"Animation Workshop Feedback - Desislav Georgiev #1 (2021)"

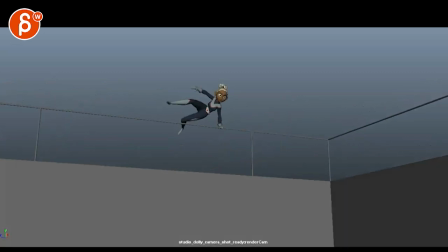right, let's watch this in full first. We got a parkour shot.
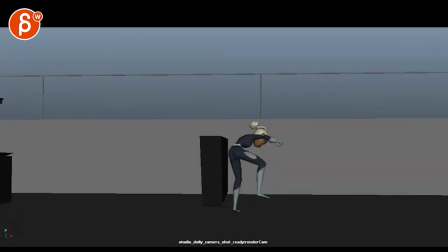I don't know what the sound effects are, but pew, pew, pew, pew. There's no shooting. All right, cool.
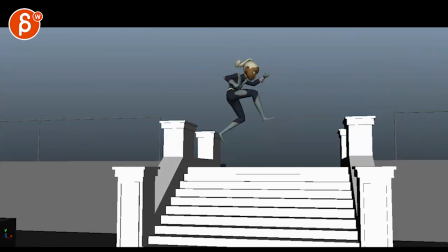I think main reaction is that there could be a bit more variety in the body mechanics and kind of general posing from here on.
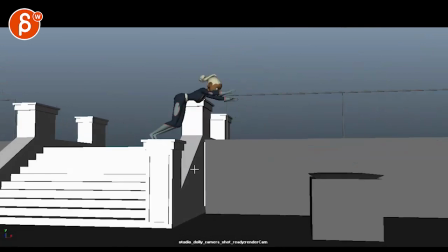There's a lot of stuff until here that feels a bit similar.
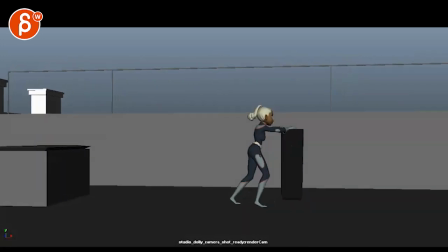We can kind of push the squash and stretch and kind of the variety of it a bit. And it's also fairly long.
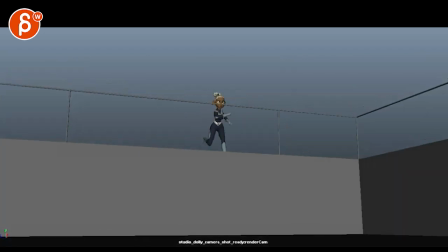Let's see, 262 frames. This is cool.
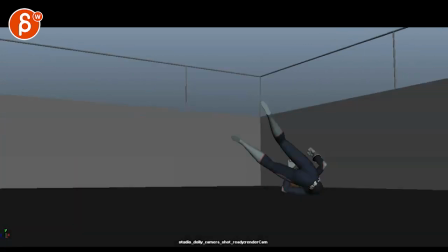I do like that. Let's go.
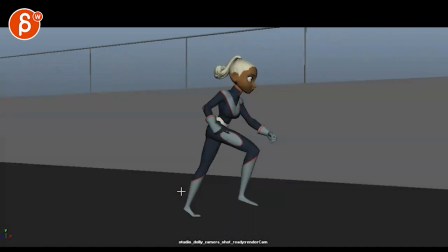So it's all stepped. It's a bit stroby as well. Just kind of watch out for that stuff there.
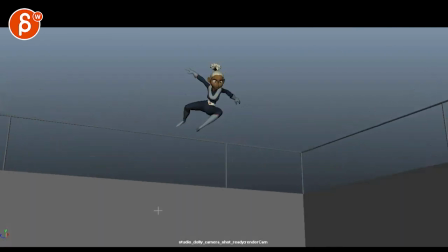But that's a tricky thing with moving cameras and stepped item here. Just watch out.
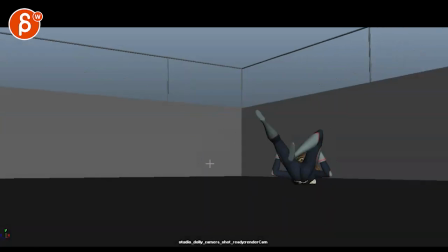This has me a bit of concern. Is a bit of a concern to me.
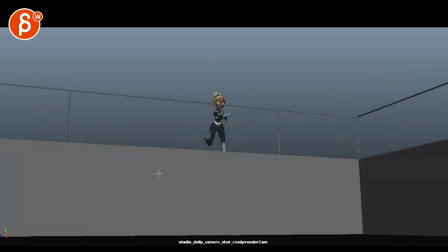How quickly we go down here. So I'll be curious to see that in spline.
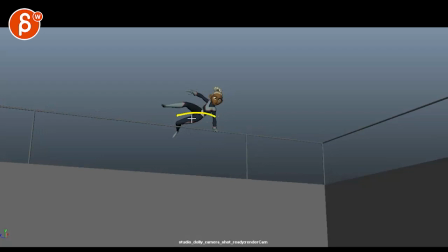I think it's fine to have obviously extended hang time and then zippy down,
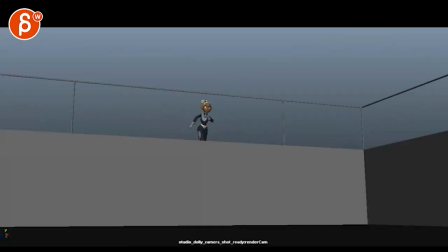but I think given the beginning here that it's not super stylized, that is a bit much.
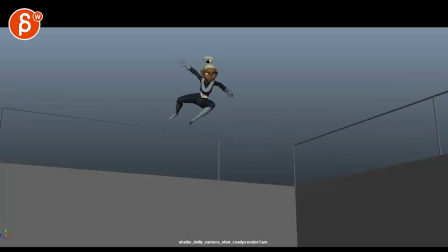I think you're gonna need one more in there between these two. It might just be a bit zippy once you spline this, but I like the general action.
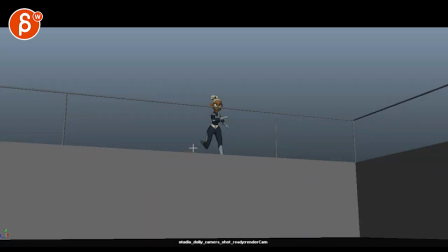Some clean silhouettes there. You might even go a bit lower in your anticipation for a push off. She's fairly the same height and then goes into a pretty high jump up there.
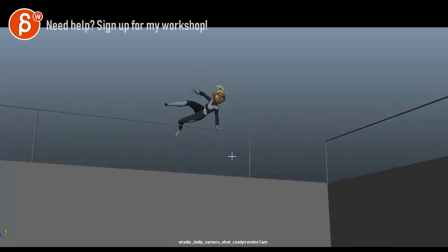So I think we might be able to have a little bit of a down and then fa-pong up there. That's cool, clean silhouette into this. The other thing too is that she is not super fast in her run.
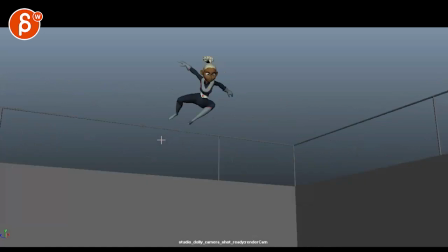So when she jumps up, she's gonna lose even more forward momentum and energy. And this feels almost more like a jump lean. And you always expected her to kind of come down here, but now we have a really strong forward push.
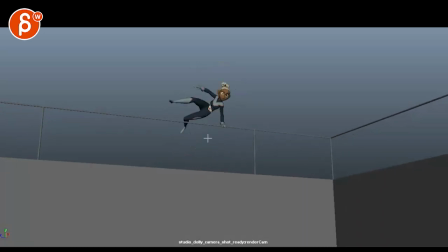So in your mechanics, either going to do like a big swing with the legs, pushing off with this arm so that there's a frame in between where she would be, imagine this whole character would be here, but then this arm would be back there.
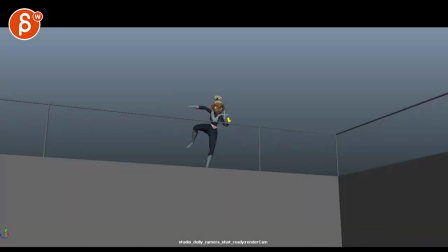So it's kind of like a let's go back if we have a frame here. So this is her pulling herself forward into this.
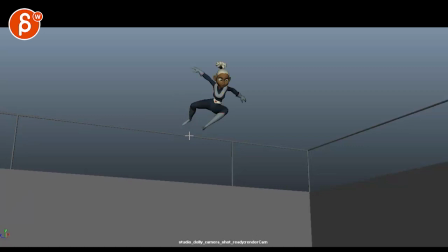I feel like there's some information missing between these two. And I'll definitely watch out for the speed.
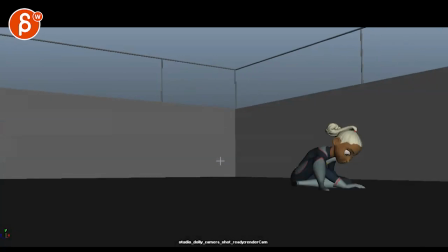Let me just see. I think you're going to be okay with the camera.
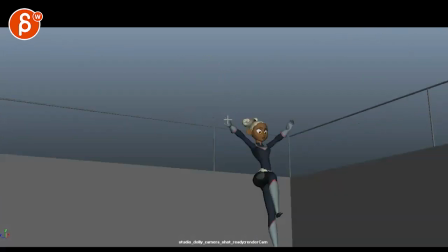I think you are actually anticipating a bit too early. But again, once you spline this, it might be okay.
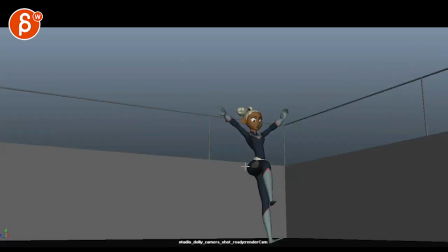Make sure that the character leads. Because it's fine here. I like that we're even breaking frame a bit.
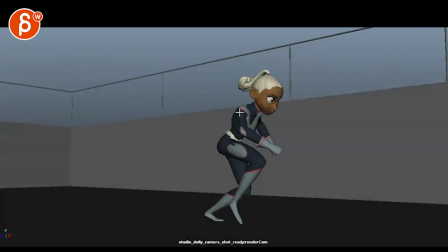Just right now, it's a bit early. And then you might even correct up again after the drop.
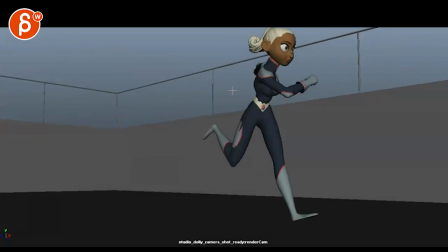So you go down and go back up so we're not so cut off here.
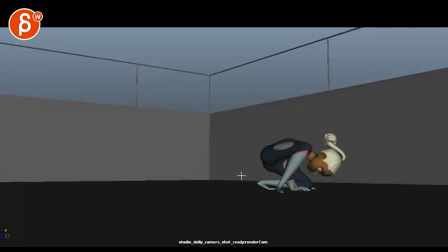Then the other thing is she rolls into this. Then it feels like she would be leaning forward.
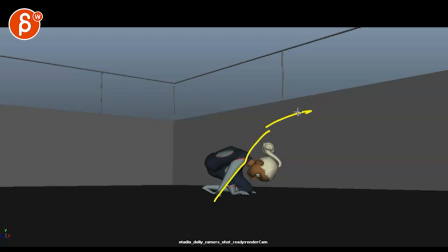Not that dramatically, but you know, there would be kind of a lean to get into the next thing. But then we're this high. It feels like this would almost be a jump somewhere,
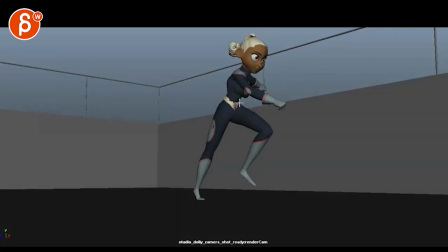but we're going into a massive straight and then just kind of forward. Does that make sense? So to me, if you do this, it would almost be into a jump.
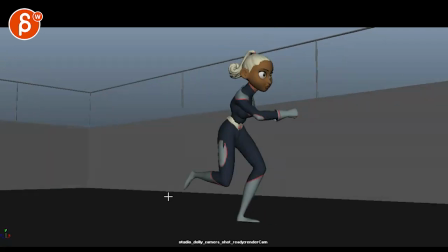And if you're going from this to an actual just run forward, instead of these two,
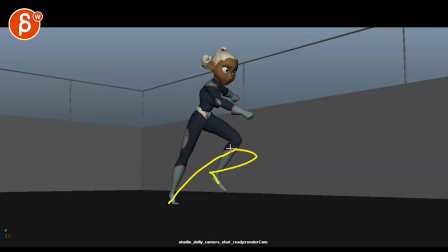I would have her leaned more forward, if that makes sense, in my awesome drawing.
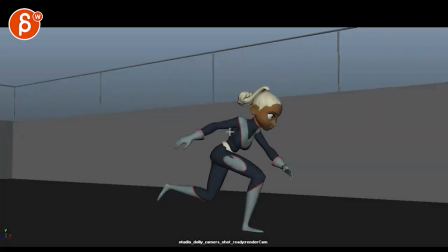And then over time, you're getting into this straighter pose.
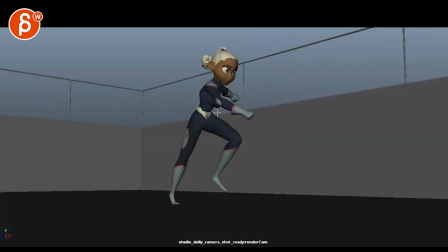So I'm not quite sure if I would keep her that high and that straight so early.
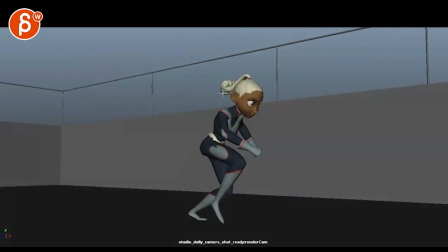That being said, if you do, and you do something in between here to make that work, I do like the idea of her this and then lower, just for contrast, to break it up a bit. I think that's pretty neat. So I don't want to lose that. I like the idea that you're breaking things up.